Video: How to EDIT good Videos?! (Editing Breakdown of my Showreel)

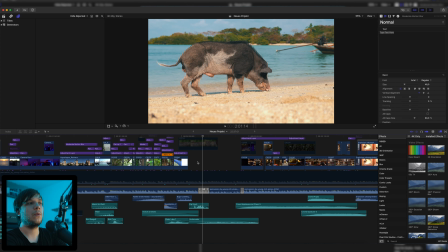Also, I have a little bit of a long transition when we go in from the beach to underwater,
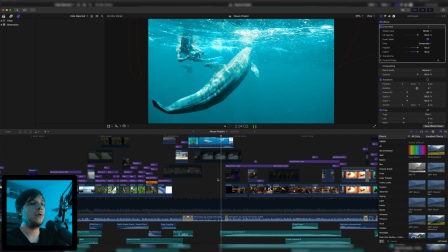but then once we come up again, we're in the middle of a Thai boxing fight,
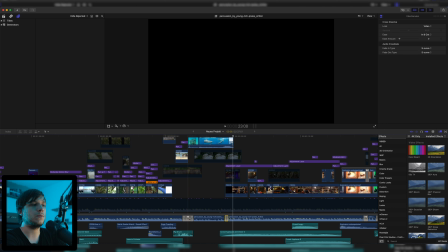so I don't have this long of a transition and it's just 6 frames when here it was 19 frames, but here it's just really quickly back to normal.
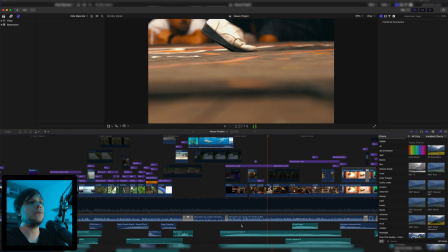And then we have not just this really fast edited and speed rammed Thai boxing fight, but we also have a lot more going on.
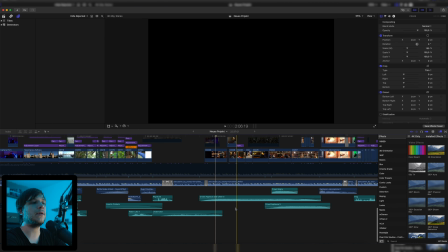We have a crowd applause and cheer in the background to make you really feel like you're in this moment, reliving that.
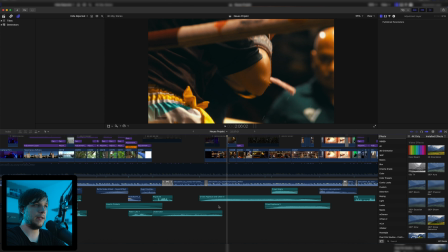Then we have a kind of shot of both, then a close-up of the fist moving in,
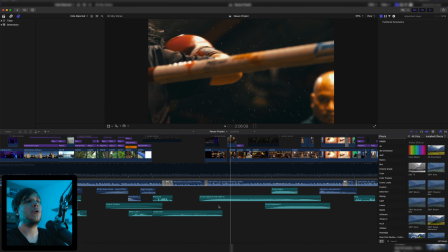and then a really dramatic freeze at 120 frames where you can see the sweat drops sprinkling all over the place. It looks really amazing. I mean, it's a little bit disgusting, but it's also pretty cool. And then more speed when she goes in for the next punch.
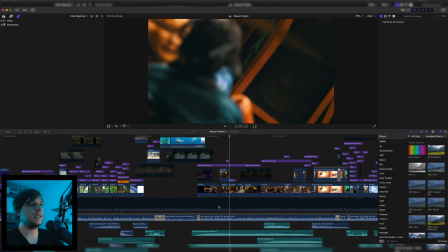Then we have a spinning transition, which actually makes no sense, but since it's so fast, you can't really notice it.
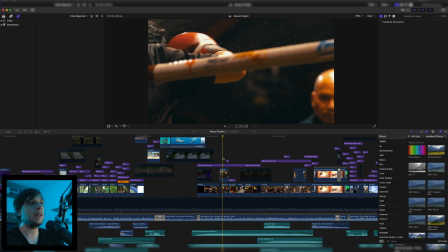It just looks like more shake. Then after we have seen them both fighting, a close-up of the fist and the sweat, and them fighting again, we see a close-up of some feet meeting. These are actually from the... how's it called in English? Referee. The referee, apparently.
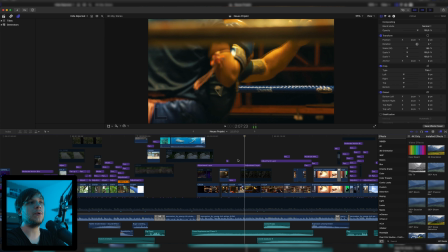He's just taken a step back that introduces him. Then we can see him in action. He comes in from behind the fist. You can see a very strong facial expression. He's just telling them something. I don't know if he's telling them to stop or to box again.
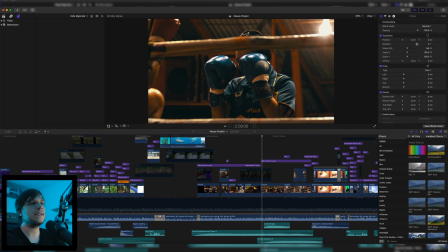Oh yeah, he's probably telling them to move closer together, as you can see. Then after him, you can see her again going in for a kick, hitting her kick, but then she gets punched in the face.
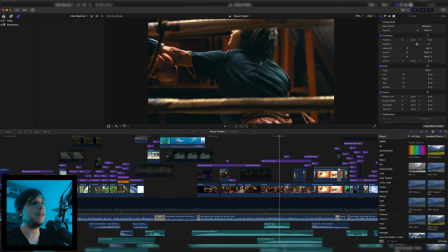And we have another slowdown where her hair is moving all over the place. But then she comes back in and she blocks again, and then we have 2 guys fighting.
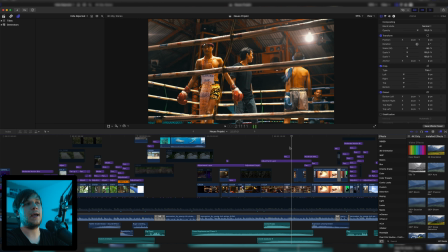And then we have this scaled up and set to the add blending mode and then comic effect over it. I wasn't quite sure if I should leave it in because it's very creative and extraordinary, but I asked a few people if they think it was cool and they thought it was cool, so I just left it in there.
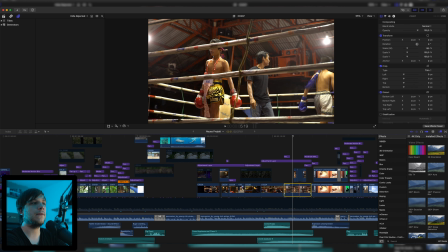Okay, so what's going on? We have this normal clip of him walking in this corner in slow motion.
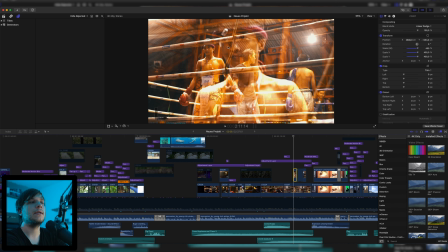Then we have a clip of him scaled up to 400% set to the middle, and the blending mode is set to linear dodge.
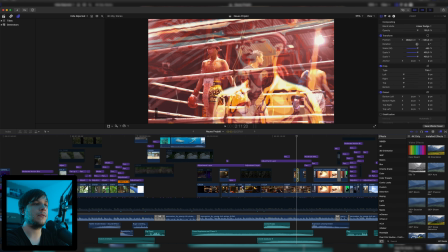And then we just have a few variations to make it kind of glitch out. Then we have the same effect with the comic cool effect.
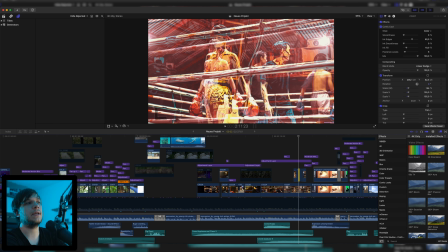Then we have the clip scaled down to 135% and set kind of over him, but still with the comic effect. Then bigger again at 400% and his face right here next to him. Then it's just at 108% for 1 frame, so just a little bit bigger than him to kind of outline him.
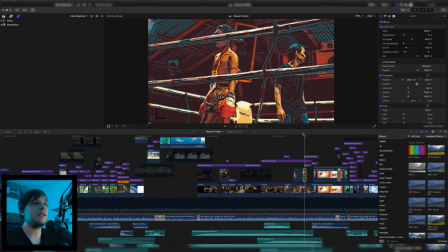Then he's bigger again and you can see his face matching up with his body. And then just him scaled up a little bit with the comic effect, but without any linear dodge effects. They were actually linear dodge and not the add effect as I expected.
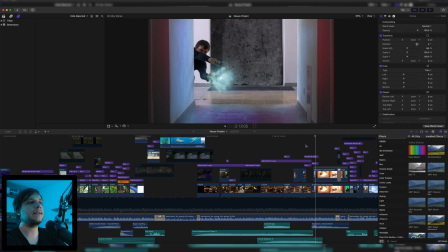Then we're taken out immediately by a pan to the right to the next scene, a visual effects shot of me jumping into a hallway,
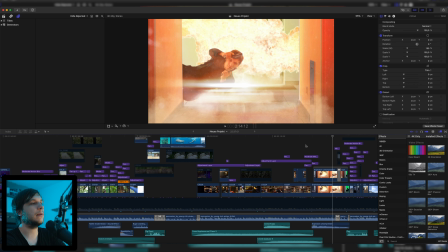and then suddenly something is exploding behind me, and I have 1 normal gun and 1 laser gun,
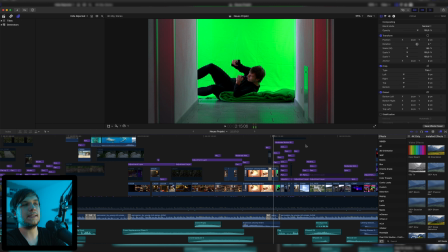and then there's a lens flare and some dust, and then you can see the behind the scenes where it was just me on a green screen. And I also filmed it myself. In case you want to watch that video, and in case I can still link more videos, you can also watch it somewhere up here, but I think we're past that. And then we have it moving even quicker. As you can see, the tension kind of builds up over the time of the video. In the beginning there are, I don't want to say slow cuts, but they're slower, and then they're getting faster and faster,
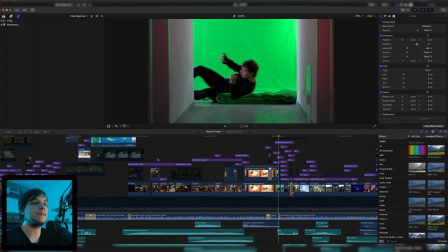and now we have cuts at just 3 frames a second, but your eye can still recognize them.
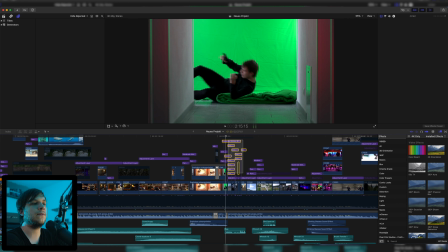And as you can see, we have this mess of pans and zooms and moderate motion blur.
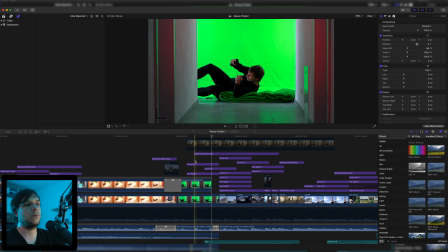And yeah, I can't really explain what does what, but we're just gonna move through it frame by frame.
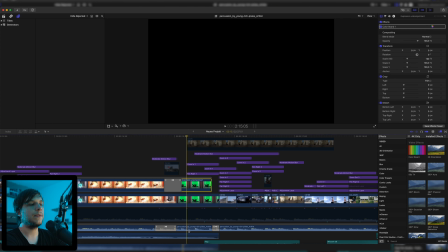Again, some of them are just 3 frames. Here, when we can see the green screen, we have a, this time not underwater, but telephone effect on the song,
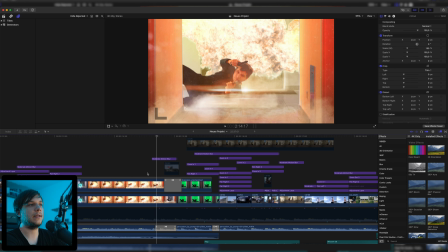also with the transition, because you're kind of taken out of this awesome, amazing action scene,
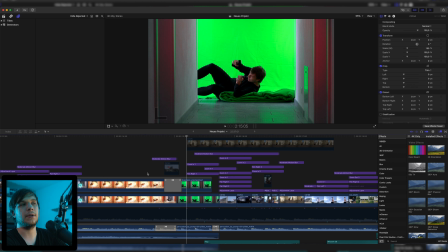and then we can see the kind of disappointing behind the scenes when it's just a green screen.
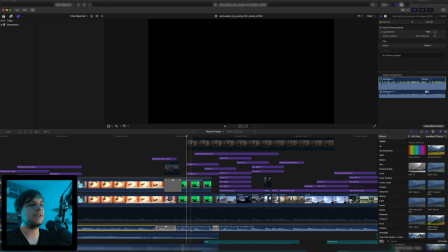So I'm also not just taking it out visually, but also in the sound, in the music, by applying the telephone sound. And also it was very quiet when I applied the telephone sound, so I made it plus 10 dB. So it matched with the 0 dB normal song.
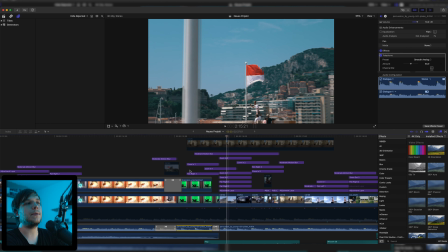Then we have a zoom in and also move to the right, because the shot was kind of moving to the right. We can see the flag of Monaco.
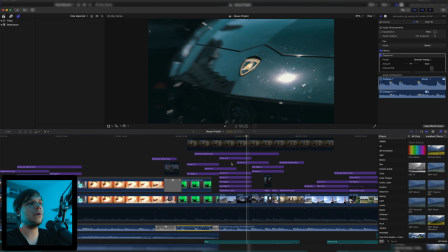Then we have another zoom in on the Lamborghini logo, but we're not even staying in that frame for a single second, because it's still moving in like a continuous shot through the time, continuous zoom through. Then we zoom in to a Lamborghini. This was actually not the same. My lights went off, but I guess you don't have to see me anyways. Going to make it a little bit brighter. Can you see my eyes? They're dying. Freaking summer. I mean, I like summer, but allergies. No, I'm too bright. Now it's very dark, but we're almost finished.
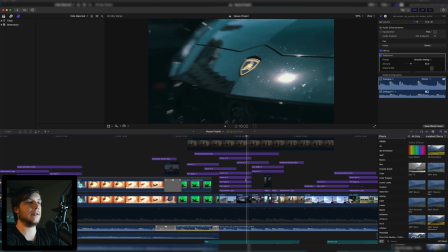Anyways, where was I? This is not the same Lamborghini. This Lamborghini was in front of a casino, and this was driving.
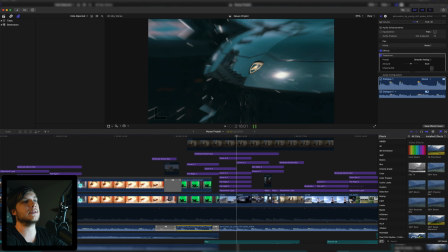You can also see this is a Lamborghini Urus, because it's kind of this cheap version. It's big. I was not saying cheap. I was saying Jeep. And this is a flat sports version, of course. The other one's also probably a sports car, but this is the cool looking one actually. But both are black and both are from Lamborghini.
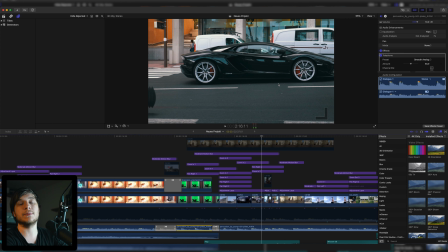So I could just show this logo and then show the car and it would match. Then we can see a girl, Rabea, walking down the street.
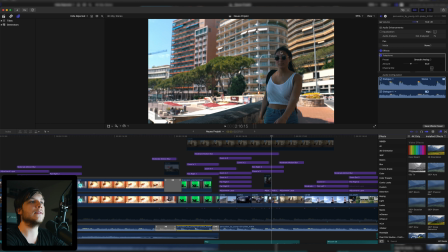First from behind so you can see the harbor. Then from the front to see the trapping sunglasses and the beautiful houses in the background.
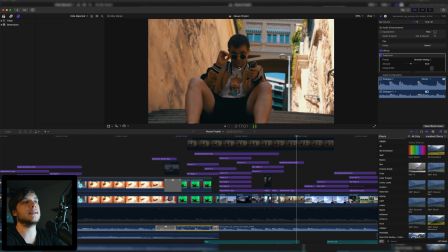Then you can see me on the stairs, also the camera quickly moving in as I put down my sunglasses to look directly in the camera.
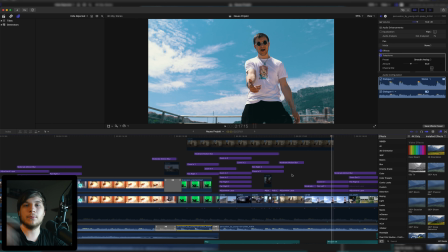Damn. Then this clip of me turning around and making this cool rapper movement in front of the beautiful skyline in the harbor of Monaco.
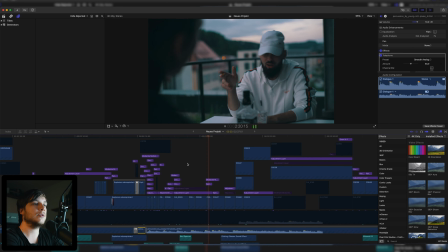And then yeah, I'm just going to play the rest, just some more clips of some more music videos.
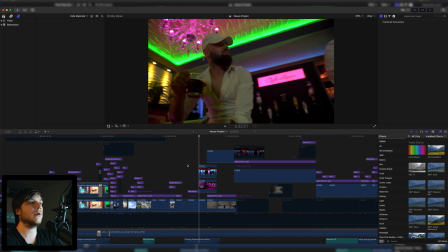Actually, there's one more transition that I can talk about, and it is right here. You can see 2 people at a pretty cool set, which is actually just where you wash your car, but it has some pretty cool colors, so we shot there.
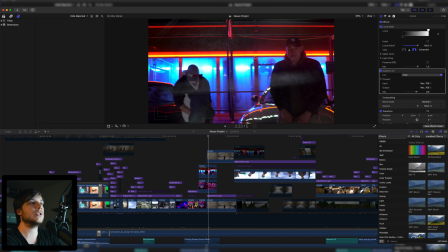And then we have this line right here, which is just a Luma-Keyed street, as you can see right here.
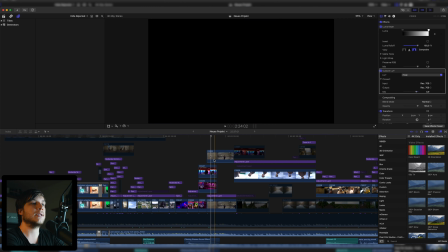Also the camera is going forward and the arrow in the video is also going forward, and I just have it again Luma-Keyed right here to cut out the dark parts, and the light parts,
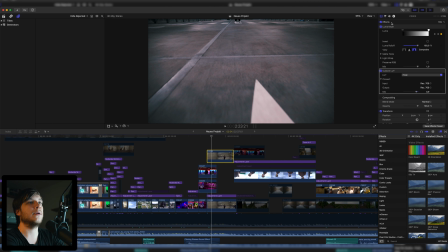like for example the arrow, are in here. And then once we're up here, the Luma-Key stops and we can see the full frame,
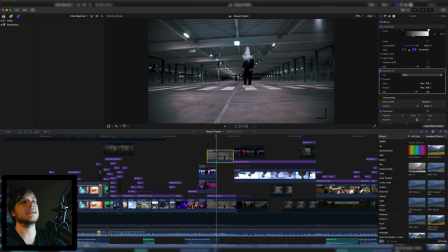and then it goes right into 120 FPS slow motion to let the smoke kind of last in the air.
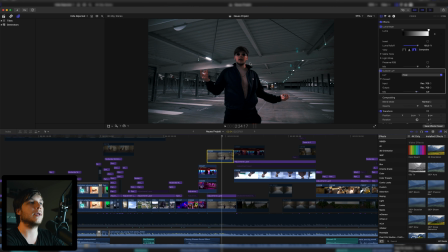And then we have another speed ramp going in to reveal the artist right behind the smoke.
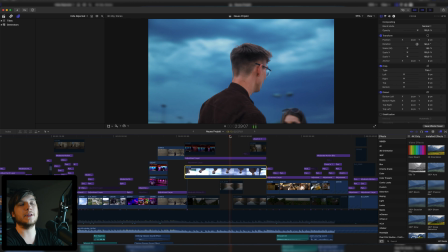Then we have a brief moment of a one taker, 6 seconds, actually not that long, but long for this video, where it gets also kind of quieter in the music. And then we have a kind of, again, break to breathe and watch this long one take, 6 second one take.
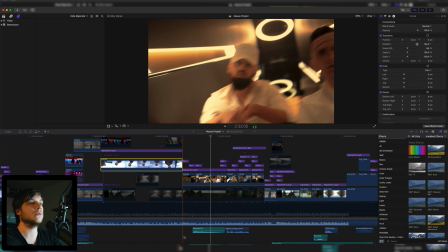And then it gets a little bit quicker again with these cool shots. Also, something happening in the video.
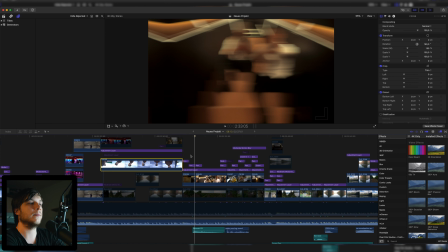He's moving his hand to the right, and corresponding to that, we have a right movement with a pan right and another pan right, and then motion blur on top of it.
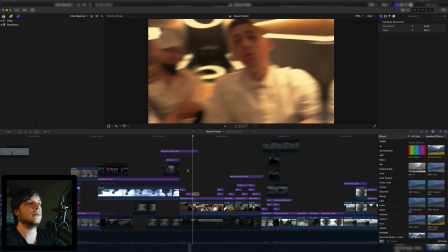So we have a right movement, and it's still in the same clip.
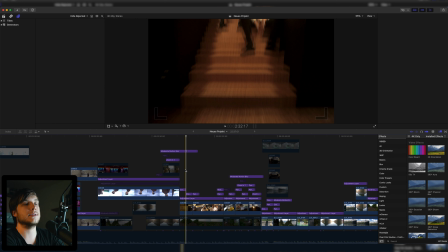This looks actually pretty cool.
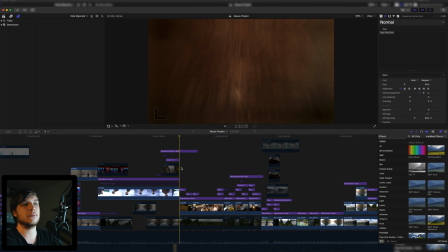Not like a cheap transition, but like a real camera movement, because it kind of was a real camera movement, but emphasized with these assets in the editing.
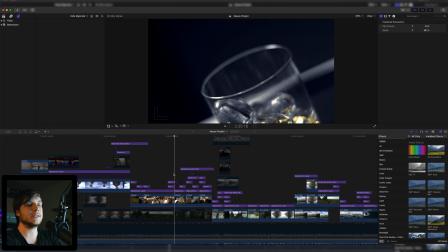And then again, I can just say it over and over again, because these clips are actually not from the same shot,
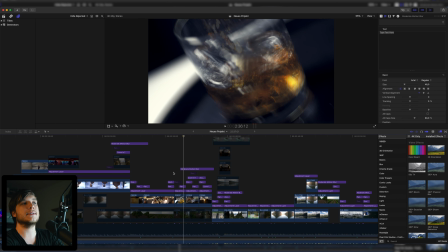but you can see the camera is going down to film the alcohol being poured in the glass, and then when the camera moves back up, we can see it's also moving upwards in the next shot,
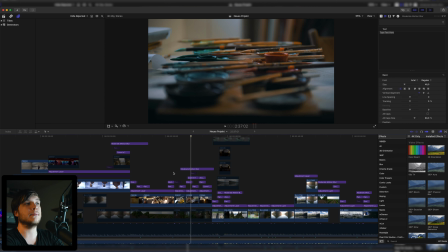which is actually a completely different scene of some paints, and then going to the right.
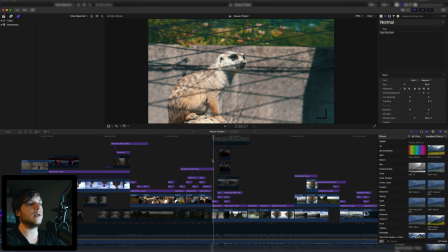And here's my brother Niklas, aka Scam1 again, moving in the sunset in Frankfurt. And then we have a curious little mercat looking at the camera and then looking to the left side.
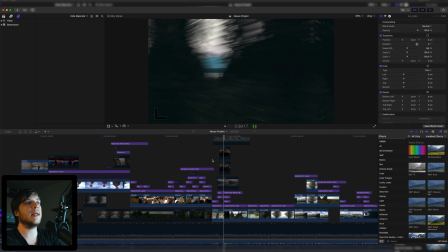Then we have another zoom in, and this looks actually like a pan to the left and then flying in a straight direction, when this was actually not a zoom to the left, but just a flying down in a straight line.
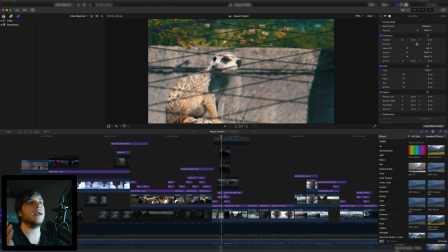But again, I emphasized what was in the video, which was the mercat looking to the left side, so your eye also goes to the left side,
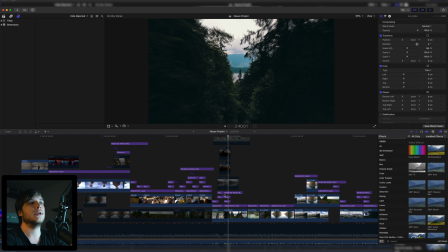which is why I panned this drone shot to the left side and then going through the branches,
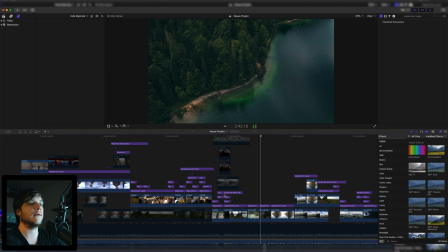revealing the Eibsee in Germany. And then we have some more shots of it, pretty beautiful scenery.
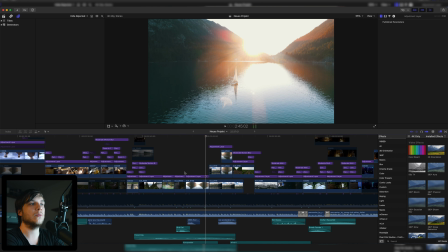Then we have this boat and a little creek, which is actually not a wooden boat that creaks, but a sound that I used in a horror film for a door.
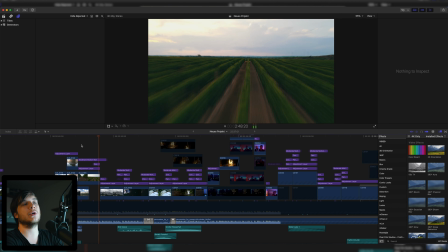And now it's a creaking boat. And then we can just watch the rest of the video, and it's just basically the same thing over and over again.
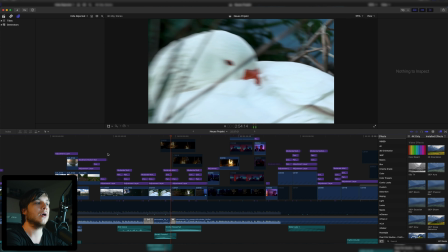I could say the exact same examples over and over again, but it's just, again, here's something creative.
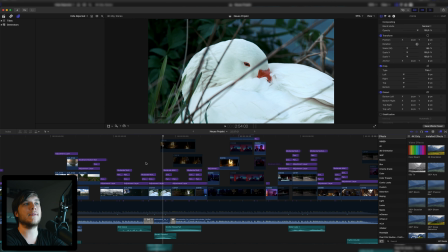Swan opens the eye, and we have a female breath sound because, I don't know, it's gorgeous.